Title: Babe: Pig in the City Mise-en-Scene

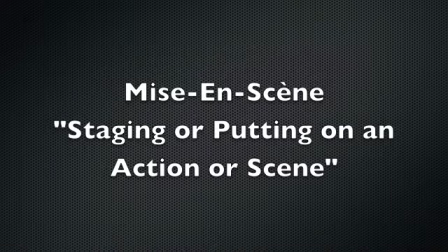According to our textbook, the French phrase mise-en-scene literally means staging or putting on an action or scene. With regard to film analysis, mise-en-scene describes the overall look and feel or atmosphere of a movie.
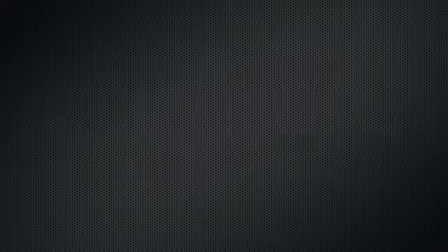It refers to everything in the composition of each frame, including the characters, lighting, sound, set design, and costumes.
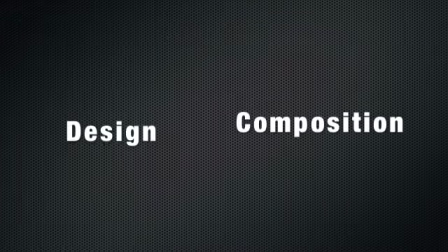There are two main components of mise-en-scene: design and composition.
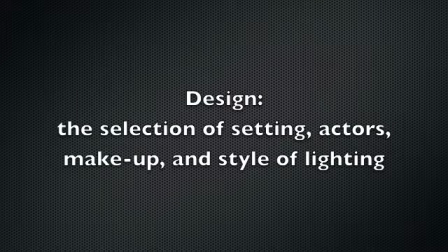Design is the selection of settings, actors, makeup, and style of lighting.
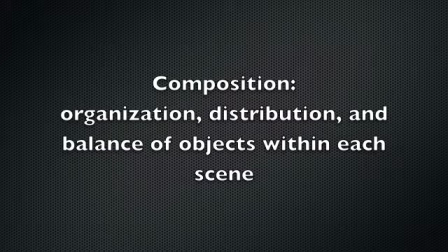On the other hand, composition is the organization, distribution, and balance of these objects within each scene. Each detailed component is chosen for a reason, possibly to reflect a larger theme or certain impression. In 1998, director George Miller created a sequel film, Babe, A Pig in the City,
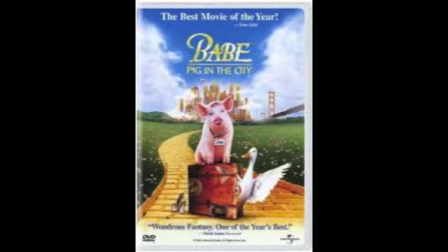that would push the boundaries of a traditional children's movie as he used contrasting elements of mise-en-scene in order to depict overarching themes.
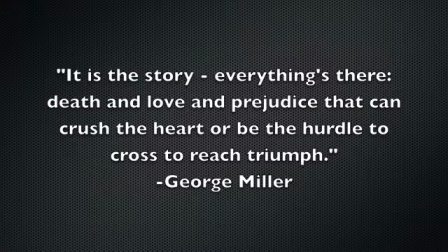Miller stated in an interview about his newly released film, "It's the story, everything's there, death and love and prejudice that can crush the heart or be the hurdle to cross to reach triumph."
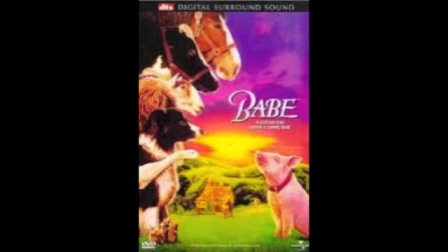Only a few years prior to the release of Babe, Pig in the City, Miller released his original creation, Babe. Babe was considered a huge success, grossing over $250 million worldwide. The first Babe is classified as a classic children's movie, while the dark sequel, Babe, Pig in the City,
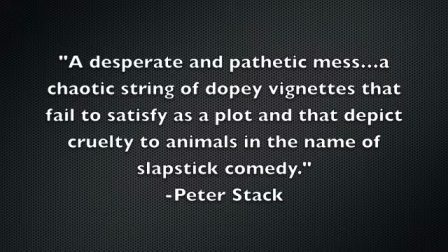was described by Peter Stack as a desperate and pathetic mess, a chaotic string of dopey vignettes that fail to satisfy as a plot, and that depict cruelty to animals in the name of slapstick comedy.
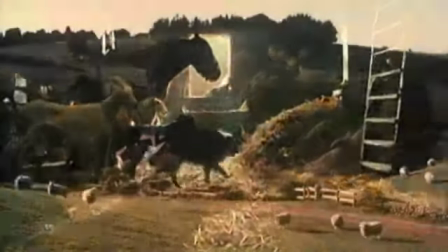Babe is the story of a pig leaving the country landscapes behind for the big city in order to save his family and his farm.
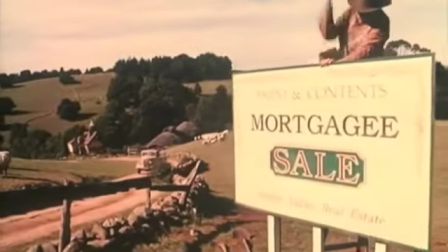The innocent pig leaves everything he knows for the chaos of an unfamiliar world.
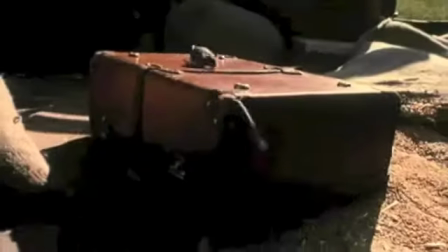Miller establishes foundational themes and concepts by contrasting the worlds of the city and the farm.
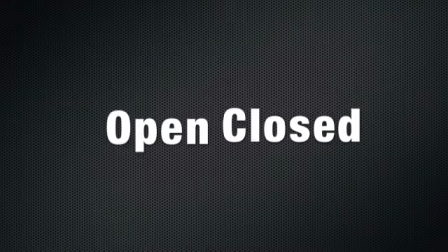First, for example, the filmmakers of Babe used open and closed framing to prove a larger point.
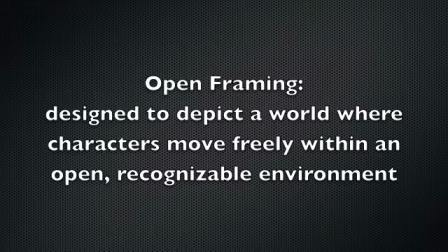Open framing is designed to depict a world where characters move freely within an open, recognizable environment,
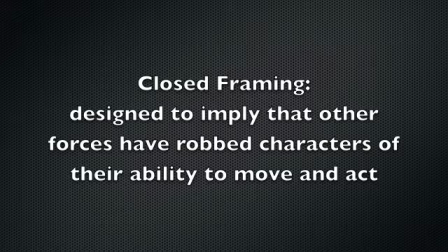while on the other hand, closed framing is designed to imply that other forces have robbed characters of their ability to move or to act.
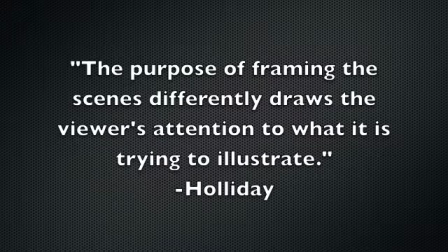According to Holliday, the purpose of framing the scenes differently subconsciously draws the viewer's attention to what it is trying to illustrate.
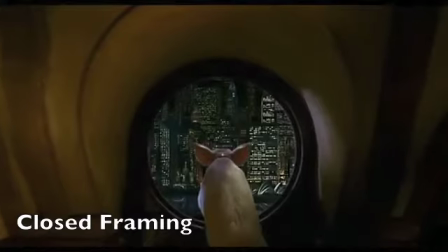By using closed framing in the city, the atmosphere naturally feels isolated and confined.
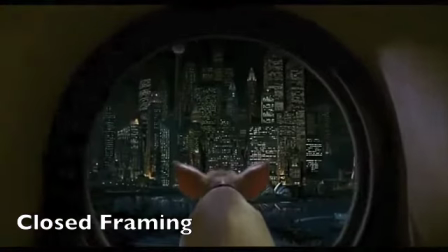When Babe is looking out of the window at the great city, we as viewers get a sense of his point of view away from the farm.
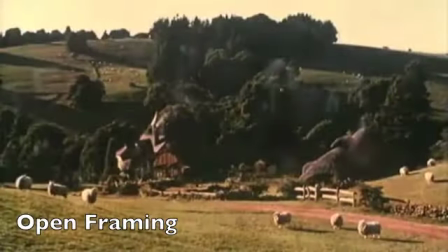On the other hand, when the scene is set on the farm, the audience is presented with open frame scenes, allowing us to feel the freedom and comfort of the wide open range.
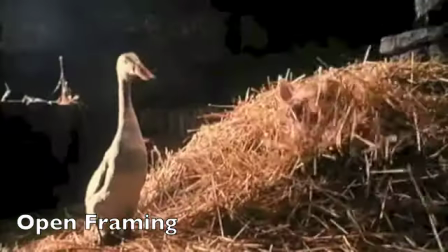These natural reactions to open and closed framing subconsciously gives the viewers a
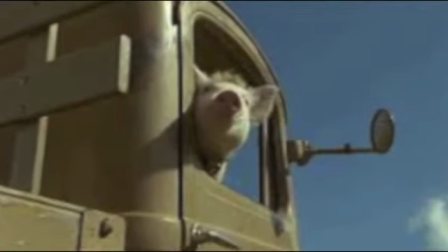sense of Babe's attitude toward leaving the comfort of his farm to the contrasting large city.
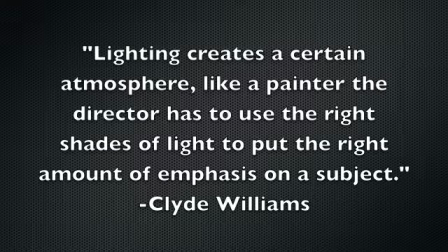According to Clyde Williams, lighting creates a certain atmosphere. Like a painter, the director has to use the right shades of light to put the right amount of emphasis on a subject.
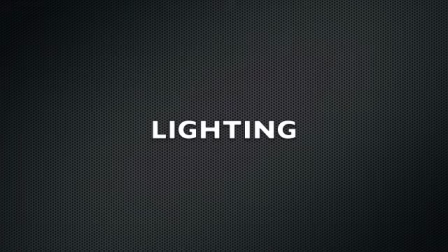In addition to framing, lighting, another element of mise-en-scene, plays a vital role throughout the film.
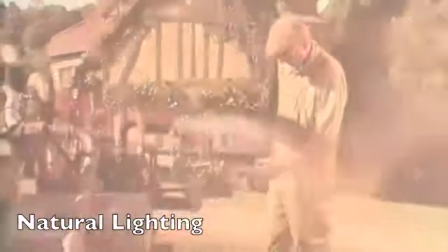When viewing the farm, the open fields are naturally lit and reflecting sunlight.
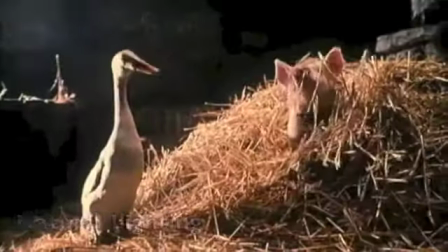This sense of natural lighting evokes positive feelings. In contrast, the scenes from the city are typically dark.
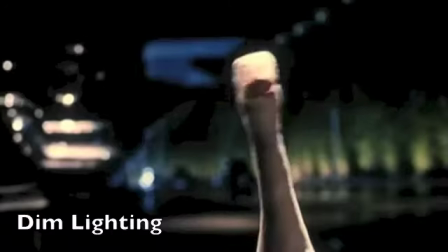When the animals try to escape, the dimly lit streets and alleyways create suspense and uncertainty.
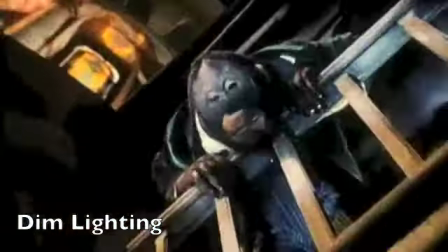When the scenes are filmed where the characters are behind the shadows, this creates an atmosphere of hopelessness.
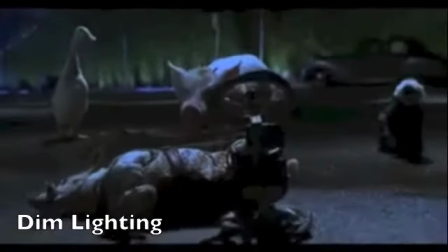For example, when the small disabled dog is thrown from the van.
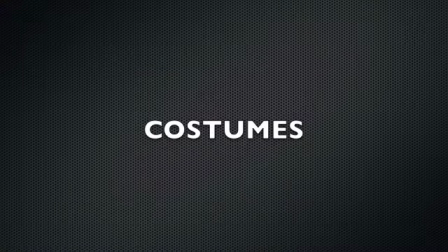Finally, George Miller used costumes, a third element of mise-en-scene, to create a unique aspect within his film.
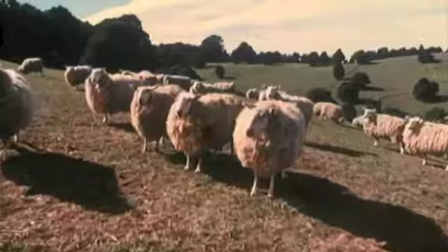In Babe, costuming was not only limited to dressing humans, but also the animals.
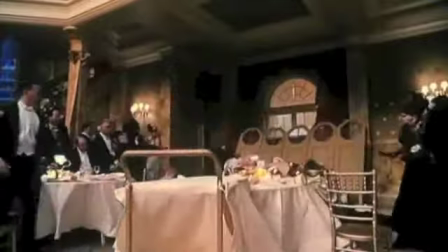Their elaborate dress changed the tone to evoke a strange and slightly peculiar ambience within the film.